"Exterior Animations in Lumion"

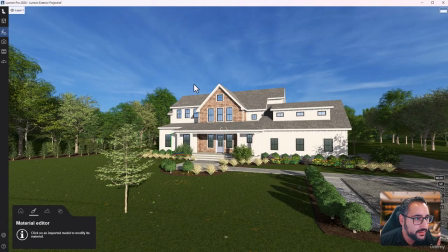All right, so I've gone ahead and I've opened up my exterior scene. So what I want to do is go over to movie mode so we can start recording.
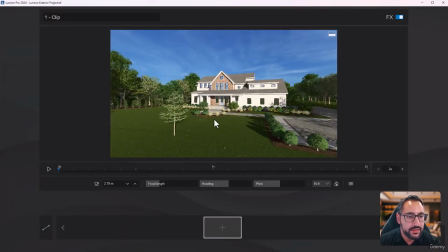Step one, let's hit record. And now let's think about the types of angles we'd want.
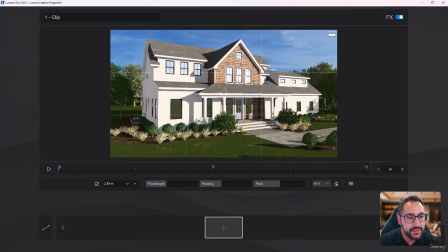So generally when it comes to exterior, I like to do some corner shots just so I can see two elevations at once.
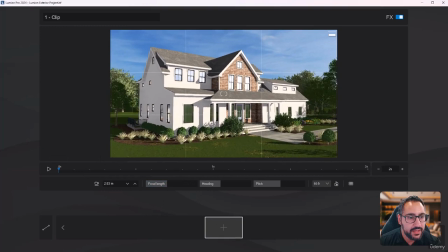So I'll leave that somewhere around there. And I think I could do a simple push in.
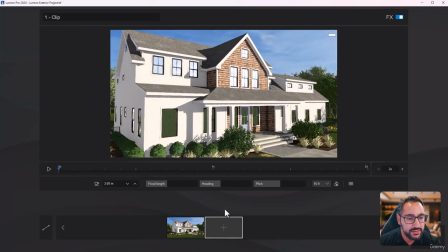So I'll do a keyframe here. I'll zoom in a little bit. We'll do the same, and we'll see how that timing is.
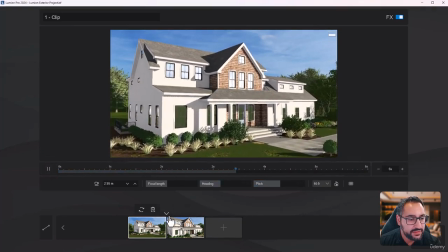Okay, I like that. Let's do 6 seconds. Perfect. Once I have that, I'm going to hit check mark, and I'll move on to the next clip.
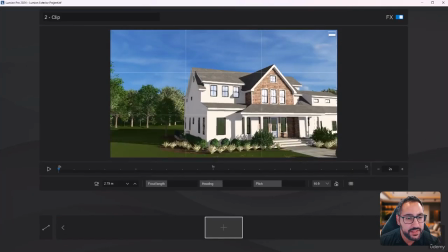And let's do a nice side pan.
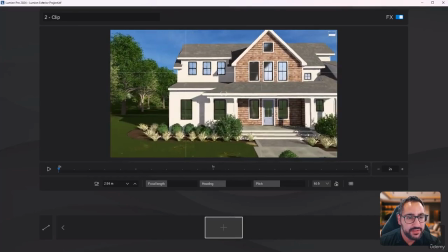Yeah, something like that. And you can do this kind of like as a preview. You see how this tree is kind of in the
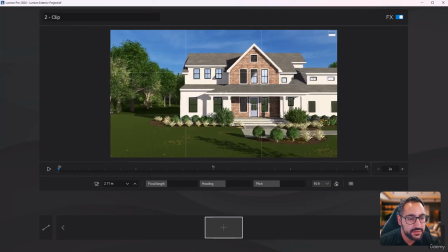way? You could do the camera clipping plane and remove that. That's definitely an option. So let's do something like this.
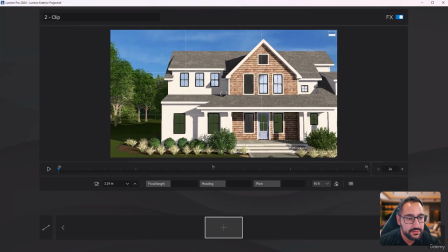I'm going to increase focal length. I want to frame the building nicely.
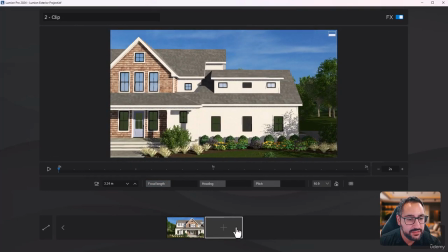Camera frame, and then go over here and do the same. Let's do a test.
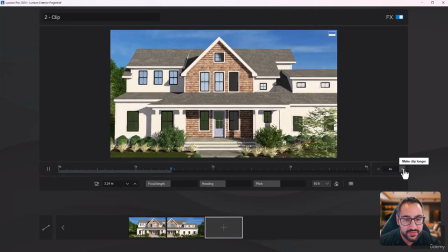A little too fast, so we do 6.
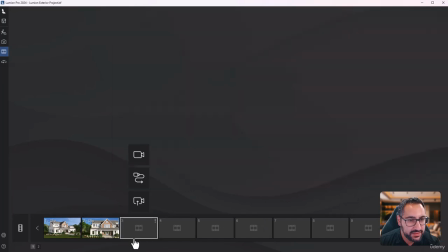Perfect. Awesome. Now we move on to the next clip, and I'm just going to do a bunch of short clips all around the house.
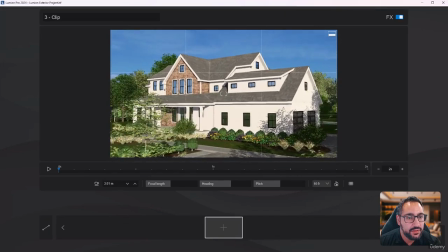That way, we're getting every angle of the house covered.
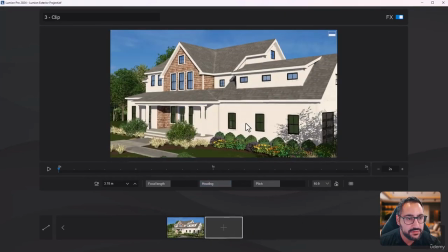So I'll do this, zoom in, and then keyframe again.
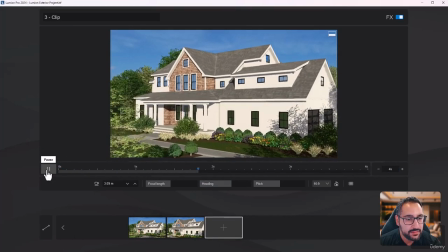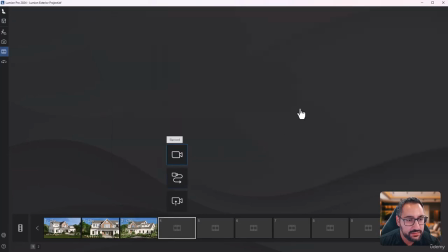And now I'm going to go to the backyard, just so we have that as well.
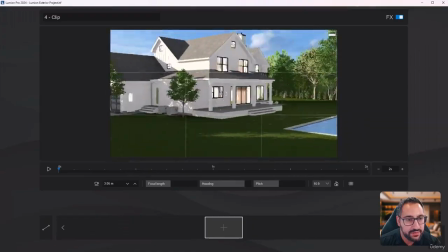Especially with a pool, you want to
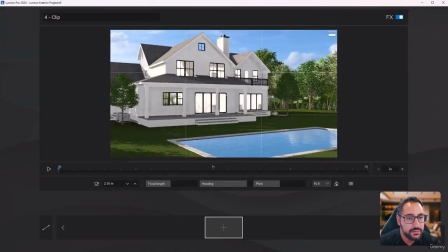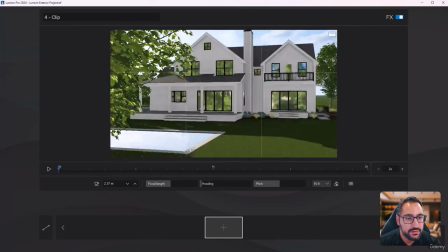let's try and find a nice spot.
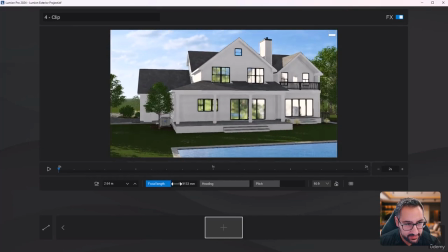I kind of want the pool right here. I'll bring this in a little bit so we can focus just on the building and the pool.
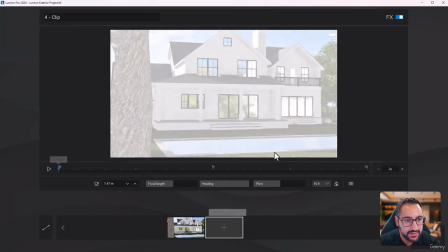And I like the way this tree is framing here. So I'm going to hit that, zoom in a bit, do that.
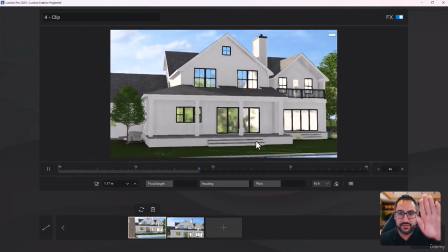So we're getting like a nice view of the pool, and then we kind of swoop up. So I think this is awesome.
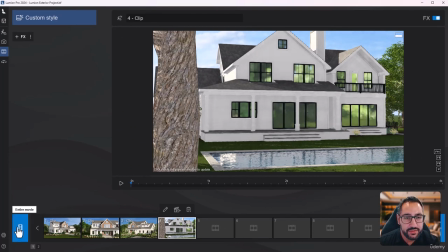And then just like the interior scene, we could do a entire effect stack, so we don't need to do each one individually.
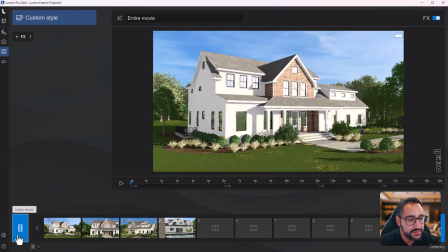So to do that real quick, I would go over to entire movie. I'd go to add effect.
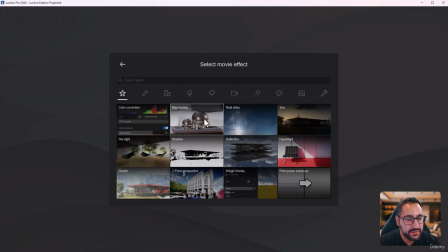Let's do ray tracing.
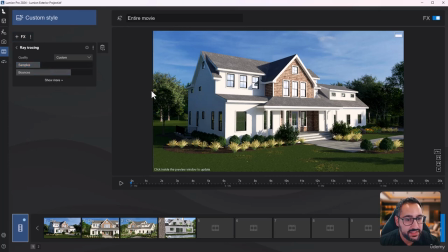Samples. Leave it at 64. Again, every time we boost this, it's going to be longer and longer, right? And this could take forever. So I don't need to be like perfect. Kind of okay with this, and I can customize this and see, you know, how much time it's actually taking.
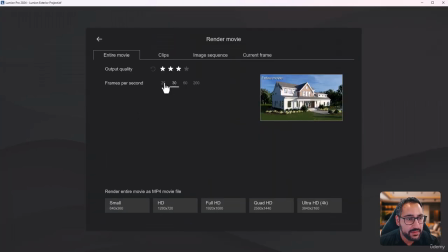So if I were to just do a quick test, let's see what that's going to give us at half, 30 FPS, full HD.
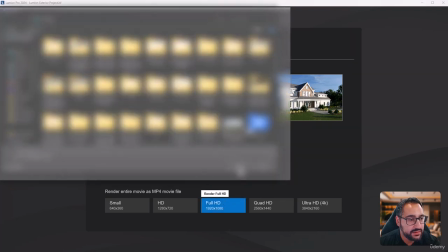I'm going to save this.
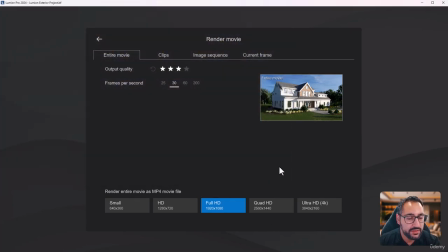Test sample. Okay, and let's see what time we're given. It's warming up.
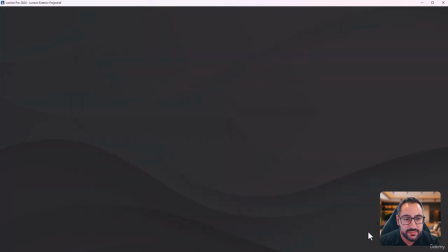This is bearable. Perfect. If you want to make it even shorter, you could remove one of these.
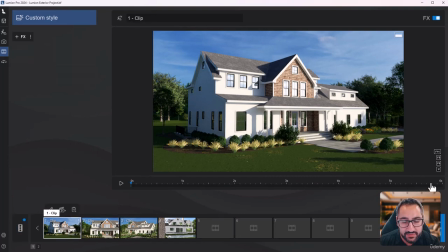You could even reduce the amount of time, right? Because every single second is going to add time.
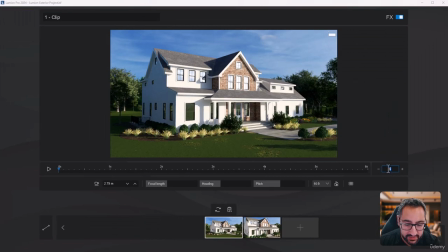So if I were to go here to edit clip and then change all these to 5, you're going to see we're going to have a huge drastic switch in time.
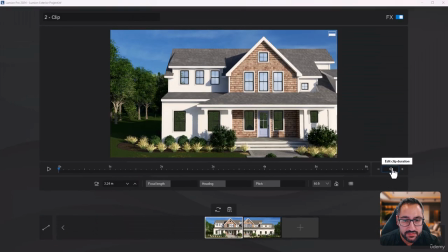Watch this. So let's edit all these to 5. I'm just editing each of them.
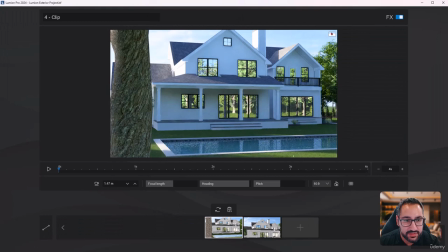I'll leave that because that's good. Short too. So let's see what we've got now.